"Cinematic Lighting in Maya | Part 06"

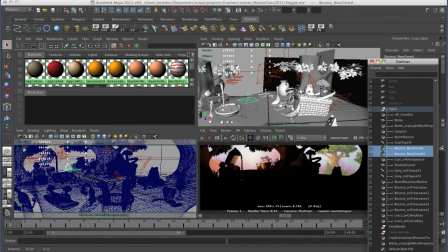So hand placed bounce lights in different places.
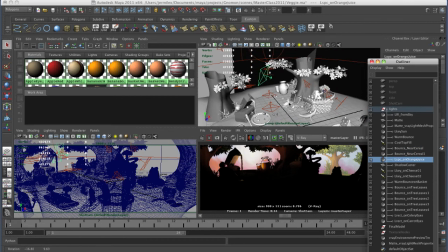I have a specular only light onto the orange juice, so this light
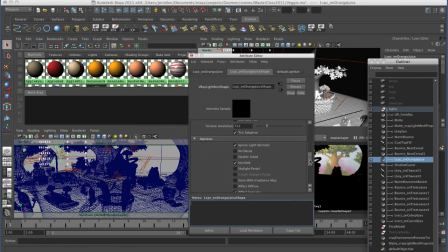only emits, emits specular. It does not emit diffuse light, which means it's only going to, make little highlights.
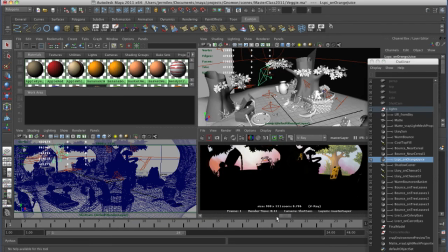And that one looks, well, I don't have that in here, but I have some key lights on the cheese.
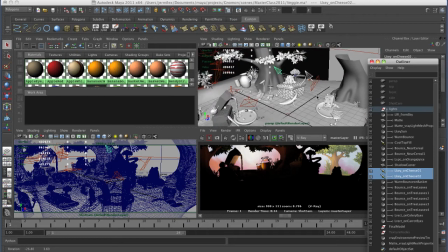So this is this is kind of like light linked only to these cheese pieces.
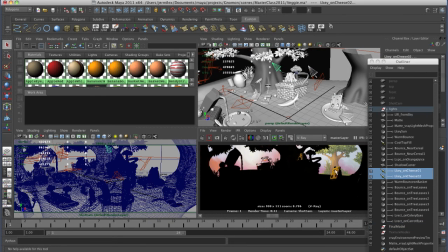And so here's my kind of little lights just to give a little bit more kind of shine, make them stand out so you can see this cheese by itself.
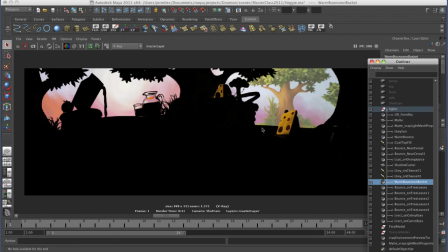Then I've got a warm bounce on the basket, again an area light over here that just kind of fills in this side. It has nice gradients of tone, so bright and then falling off.
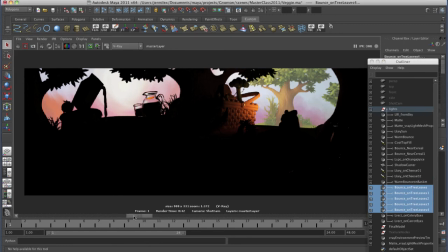And then I've got a whole bunch of bounce lights that shine up onto the tree just to add some extra kind of like light glow over here onto the tree. And then I have a couple of small kind of reflection lights that just hit these little highlights on the center of the,
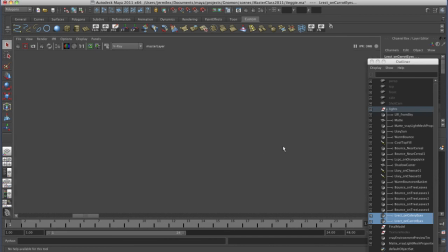let me just show you these guys.
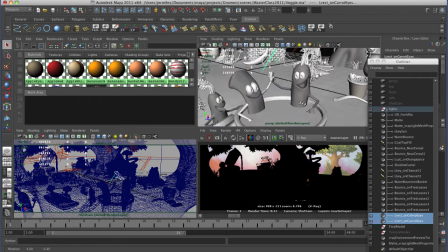So they're, again, light linked to the different, to this carrot and to this guy. It's really to add some kind of specular highlights on them, to make them read, make their eyes have a nice kind of specular gleam.
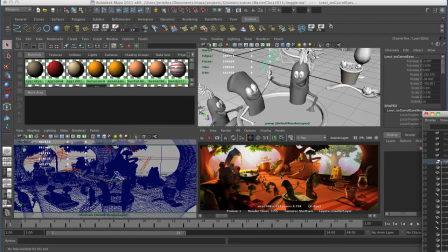And so that's all the lights. Here is a render of all the lights except for the fill.
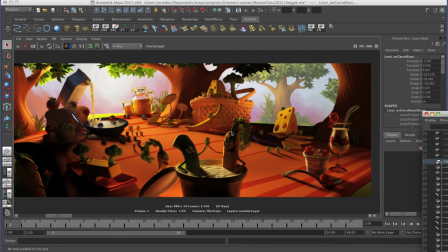So you can kind of see I'm using lots of lights to give a nice rim and shaping to the characters and nice little bounce, kind of kick light, key light, kick light, bounce lights.
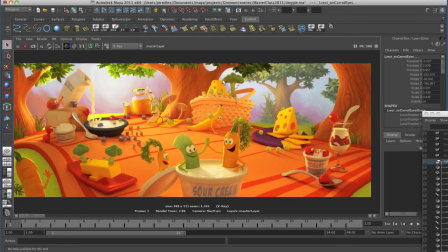And then if I add the fill with that, it gives this nice, rich, warm, happy feel, but you still read the shapes and form of everything. You still got good contact shadows. You've got kind of nice kind of shaping. One other thing I thought would be nice to show you is I like to do with a lot of these cartoony type things.
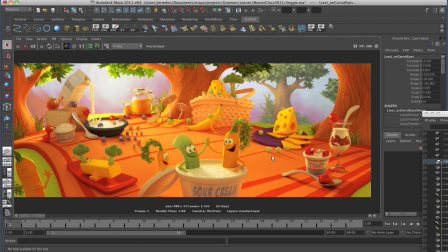The shaders are really important. I'm using a lot of V-Ray shaders here, but they're real simple. Similar to what I do in Maya. But one trick that I really love to do is kind of this fall off.
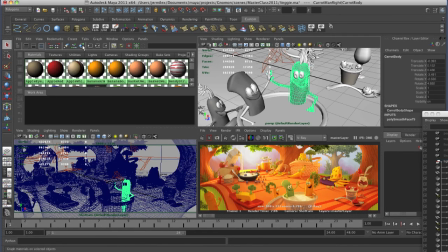If I look at the shader for this guy,
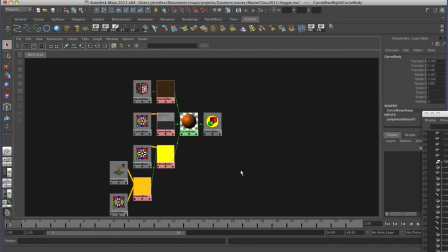if you're familiar with shading.
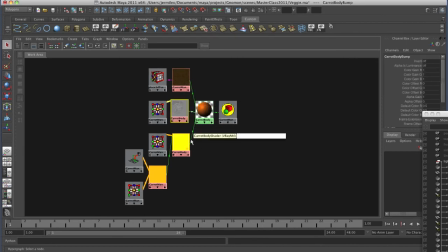So I do have a texture map for the bump, and then I've got a, what we call, it's a ramp.
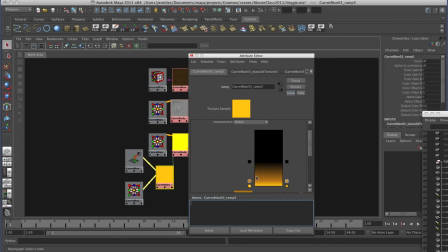It kind of looks like this. It's got black, and then it's got these different levels of kind of orange and yellow.
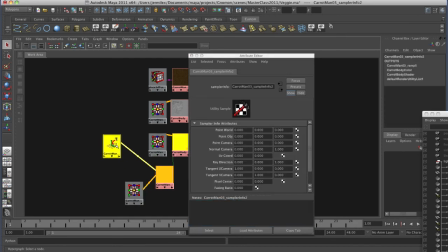And I've got a facing ratio node that is driving this ramp. What that does basically is it makes it kind of lighter on the edges.
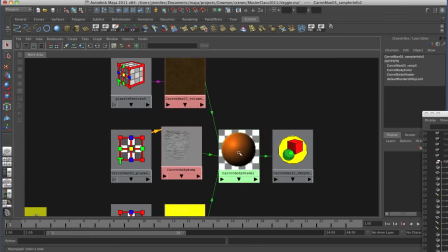So you get, an orange shape, but then as it goes to the edge, it gets brighter, and so I could talk about this more.
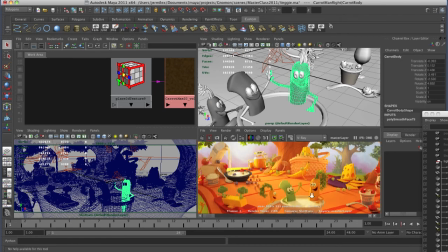If you have questions about it, ask me. But what that does is it gives a real nice kind of like a rim light, soft edge.
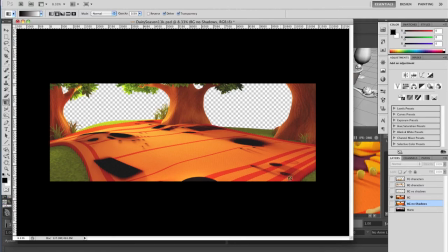Let me look at the Photoshop file so you can see the final resolution of this guy. So this is the final image.
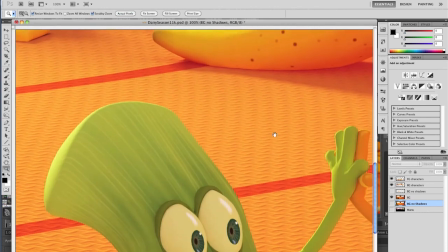If I go to actual pixels, you can see the level of detail that was in this guy. It was, pretty big.
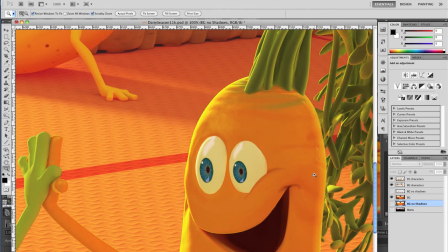So it gives that kind of fall off edge to the shader that I was talking about here. So lots of details in these little guys.
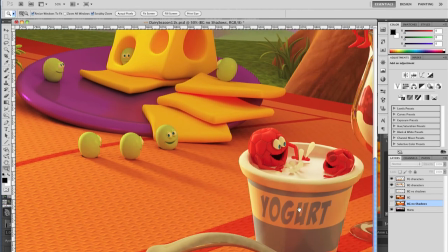Here's my matte paint in the background. So little guys swimming around.
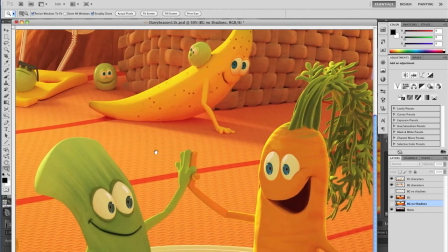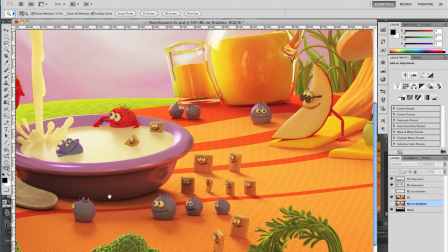So yeah, you get the idea, that this illustration. So this is lighting for illustration.